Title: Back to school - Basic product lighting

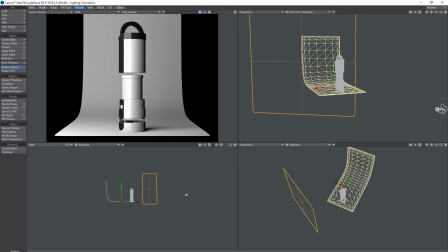(4:01)
It didn't have physically based materials, and the lights didn't show up in reflections, or they did, but they weren't like luminous panels, which they are now. So I would use lights.
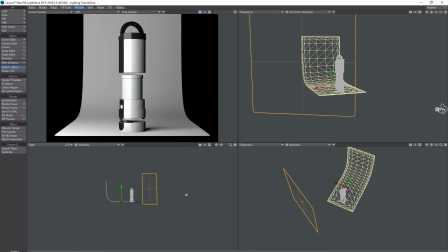(4:15)
I'd use area lights, and also I'd have panels that I'd increase the luminosity on, and I'd use those luminous panels to basically reflect off the object, and that's what I'm using to create this shape.
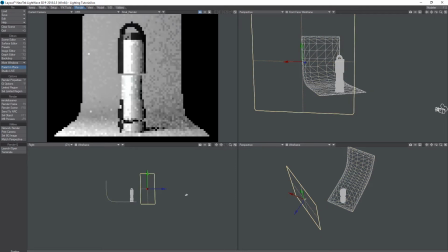(4:32)
So here we've got our panels. I'm basically going to use like a 3 light setup. So for those that aren't familiar with standard sort of 3 light setups, which would be used in photography generally,
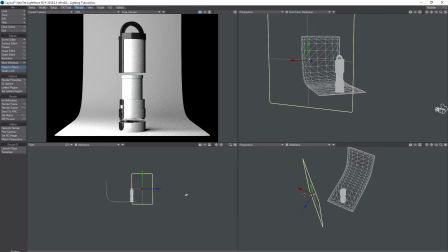(4:48)
you'd have a key light, which we'll use this as the key light. Let's change this to key just to make it easier. And this is going to give us our main kind of light source, main reflections,
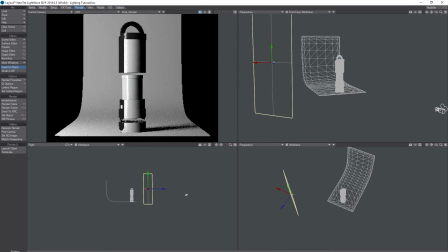(5:08)
and that's going to give us our highlight. So here we've got that nice sharp highlight going down that side there. That looks alright for the minute. I think we might keep that. Let's just move that around a touch. Maybe make it slightly bigger.
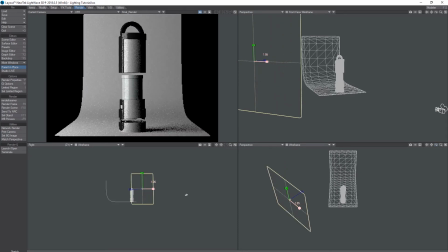Yeah, I like that. It's picking up this this black area down here, and it's giving us this nice highlight which sort of outlines the shape of the object there.
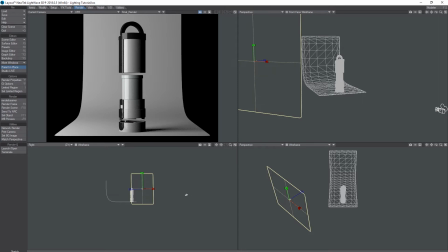(5:43)
So I like that. We'll keep that.
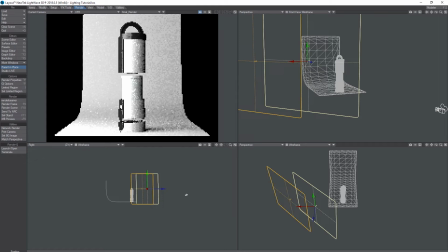(5:48)
I'm going to duplicate this light, and I'm going to move another one around this side. Now this is going to be our fill light. Generally the fill light will be
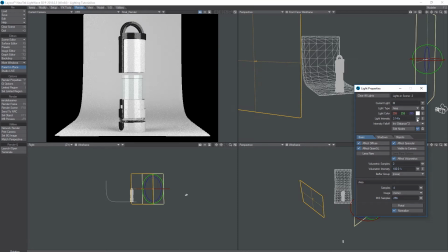(6:02)
let's change this to fill. Will be a sort of half the strength of the key light. It's not always that. Sometimes it's the same, you know, sometimes it can even be brighter depending on where it is.
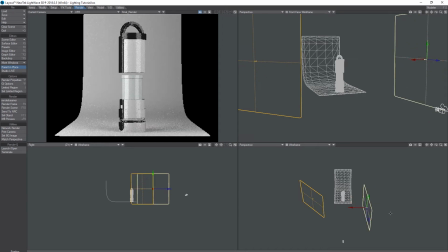(6:17)
But it's filling in the shadows that are left by the other light. So we sort of move this away. It's quite dark on this side. So we're going to use this to
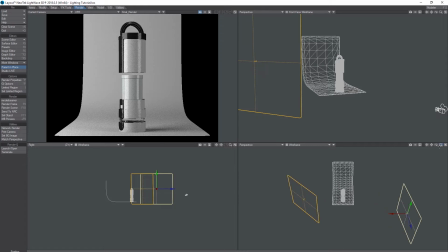(6:33)
just pull in some of that light on the other side. And also we're getting this nice sort of secondary reflection. What I want to do is pull it right around
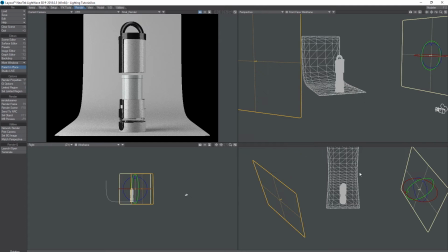(6:48)
the back of the object. Let's change this to a solid view so you can get a better idea of what's going on.
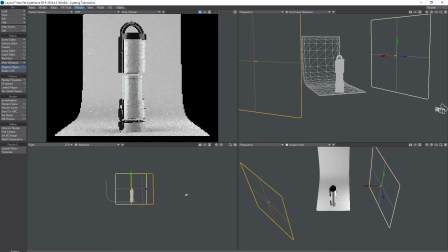(6:59)
I'm going to pull that in. Yeah, that's looking quite nice. I like that. It's also this handle here as well. It's brought that out. This is just an old object, by the way.
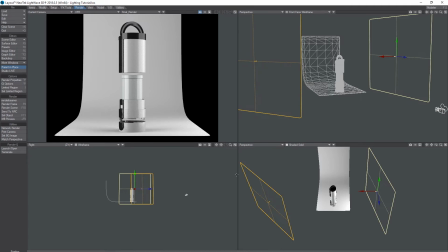(7:18)
It's an old product object that was created, and yeah, I've just pulled that in as an example. So yeah, I mean, that on its own is looking quite nice. We could kind of more or less go with that.
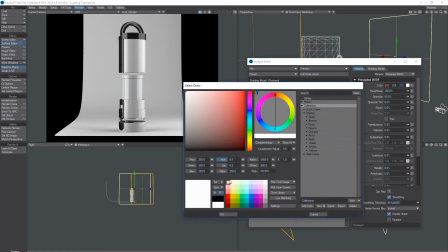(7:32)
I think what I'm going to do is just change this backdrop to something a bit more interesting.
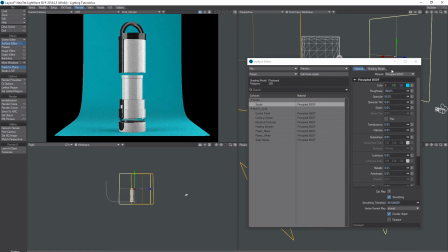(7:40)
Yeah, there we go.
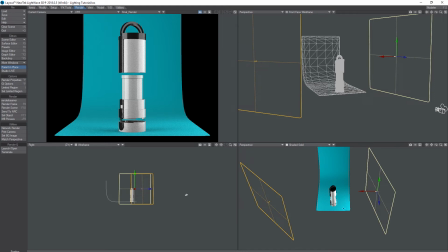(7:44)
So yeah, on its own, I quite like that. We've got the key and we've got the fill. We've got this studio object which
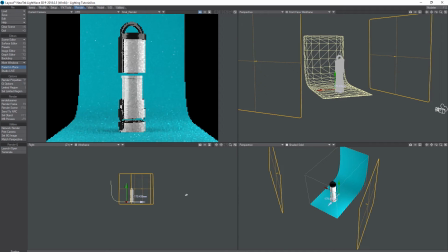(7:58)
I think, yeah, we'll just pull that back.